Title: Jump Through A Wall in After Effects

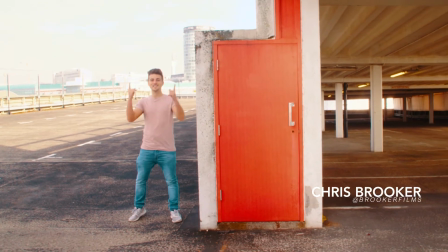(0:00)
Hey, what's up? It's Chris from Brooker Films, and in today's video, I'm gonna show you how to jump through this wall.
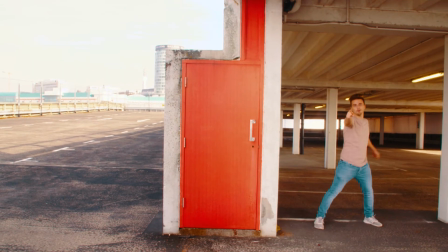(0:07)
Roll the intro.
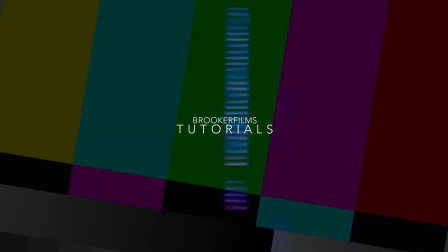So this effect is actually a lot easier than it appears, and you only need a camera, a tripod, and a wall. Now once you have all three of those, you want to mount your camera to your tripod and frame up the shot. Now press record and then run out into the shot.
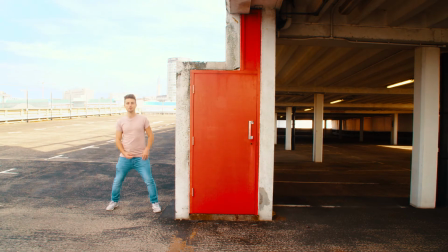(0:26)
Now when you're ready, you just want to run and jump at the wall. Now try and do a big action because this is going to make the effect look really seamless. Just don't throw yourself at the wall too hard because you don't want to end up giving yourself a concussion or knocking yourself out, so just be careful. Now once you've captured this, you want to run around to the other side of the wall. You want to start on the wall, and then push yourself away from the wall and make this action really big and really explosive.
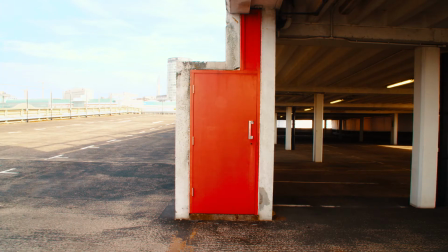(0:48)
And then once you've captured this, you want to run back to the camera and you want to leave the camera rolling for around 10 seconds. This is your clean plate and you need this in order to do the effect, so do not neglect the clean plate.
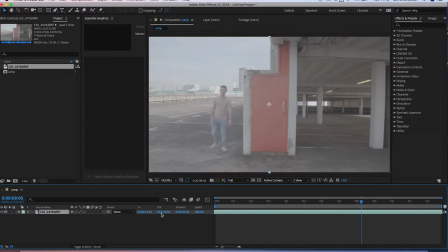(0:59)
So once we're inside of Adobe After Effects, we just want to scrub through our footage and we just want to separate this into three video layers. So we just want to find the shot of you jumping into the wall, jumping out of the wall, and that clean plate.
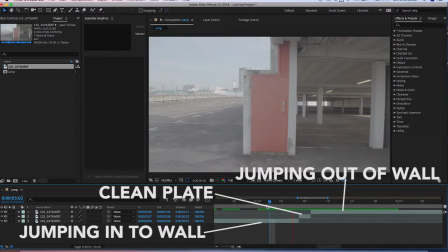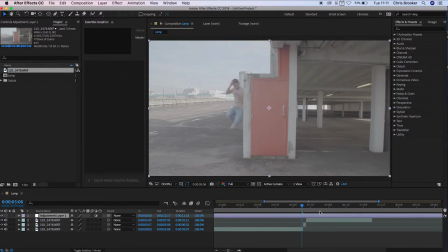(1:16)
Now from here, we want to create a new adjustment layer and we want to trim this down so that it's just three frames long.
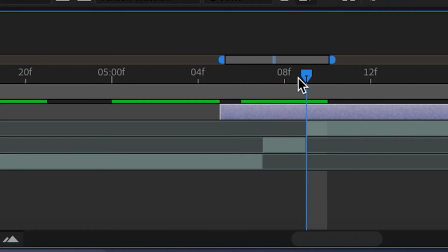(1:22)
So we'll just make those cuts. And then on this adjustment layer, we want to create a new mask.
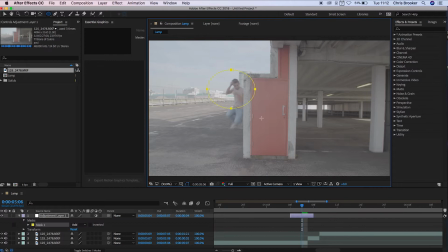(1:27)
So we'll go up to the circle mask, draw a circle around myself. We'll go into levels on the effect controls.
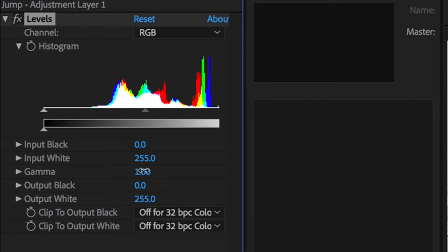(1:34)
And then inside here, we just want to pull the gamma up to around 1.2 and we'll adjust the input white to around 232.
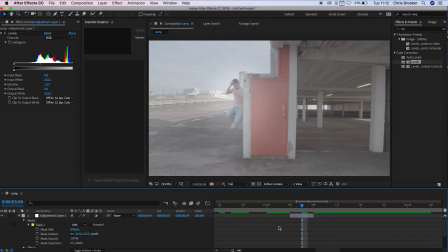(1:43)
And then from here, we can just increase the feathering of the mask so that it blends with the scene nicer. And then we'll just create some keyframes on the opacity. So at the start of this, we'll pull the opacity down to 0. At the end, we'll pull this down to 0. And in the middle, this will be 100%.
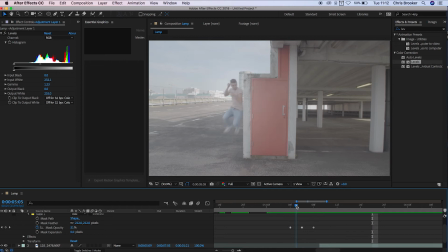(2:00)
So as you can see, this circle of light flashes on top of me as I'm going through that wall. Now we just need to do the same thing on the other side. So we'll copy that, paste that onto the video. And then we can just move this across into the timeline and then just move that mask across so that it's on top of me there.
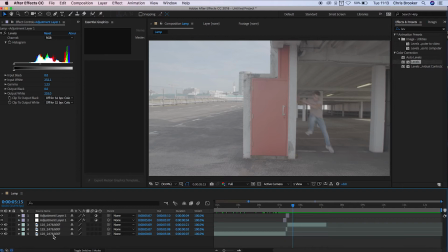(2:20)
And there you go, we've got a flash going into the effect and a flash coming out of the effect. Now from here, we want to select all of the layers and pre-compose this.
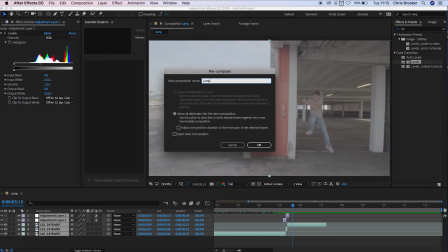(2:29)
And we can just rename this to whatever we see fit. So we'll just call this jump footage.
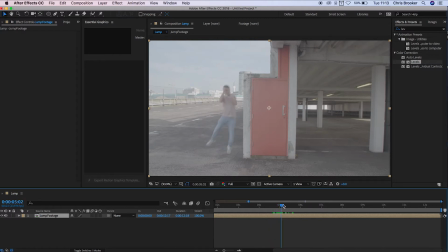(2:34)
And inside this jump footage composition, we want to find the point where we disappear into the wall. And in here, we want to create a new keyframe for scale, position, and rotation. We'll scroll back 2 frames, create another set of keyframes, scroll forward 4 frames, and create those same set of keyframes.
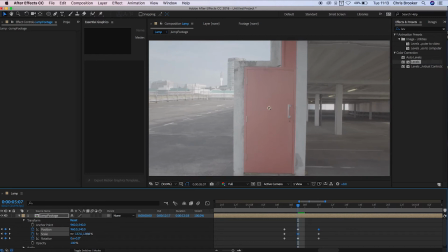(2:53)
And then in the middle, we want to increase the scale and the position, and then we'll also adjust the rotation slightly. And now, as you can see, if we play this, this has added a bump. It's almost like an earthquake effect added to the video.
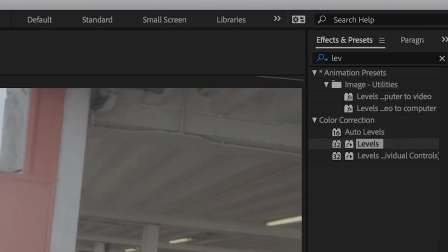(3:11)
And this is just gonna help to make that video effect look even more seamless. Now we're gonna do the same thing with the lighting.
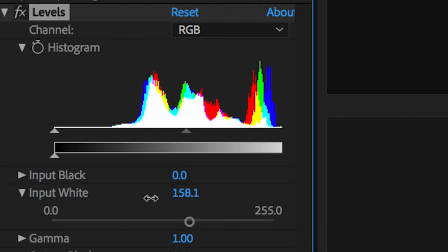(3:18)
We're gonna add a flash of lighting. So we'll add some levels. And on that middle keyframe, we'll pull the input white up to around 200.
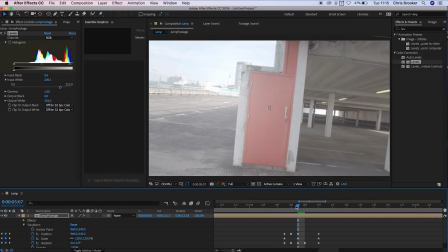(3:24)
Create a keyframe, scroll back 2 keyframes. We'll pull this back up to the original value, which is 255. And then we'll scroll across to that end keyframe and create another keyframe for 255.
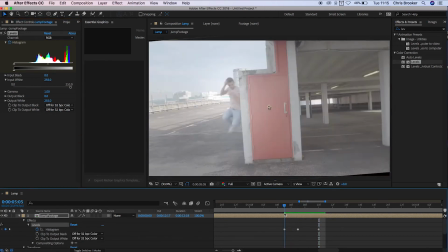(3:36)
The movement is still a little bit too static though, so we need to create some motion blur.
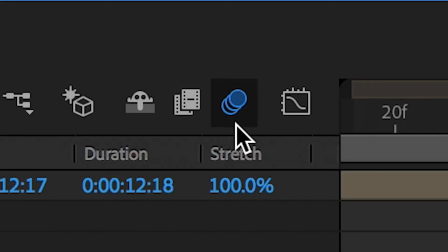(3:40)
So we'll select motion blur on the footage, and then we'll activate it in the sequence by pressing these 3 circles.
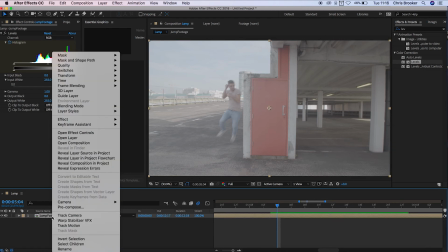(3:47)
And then this looks really awesome. So we're just gonna pre-compose this one more time, and we can rename this to handheld.
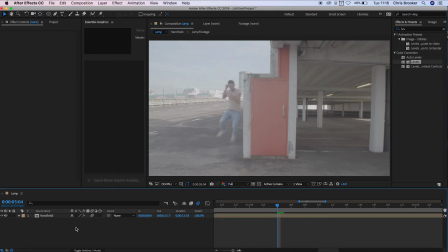(3:54)
And this is where we're going to add some handheld shake to the footage. So we're just gonna go into effects and presets and search for wiggler armor. Drop that on top of the footage, and then we're just going to adjust some of these settings. So we don't want the wiggle speed to be that fast.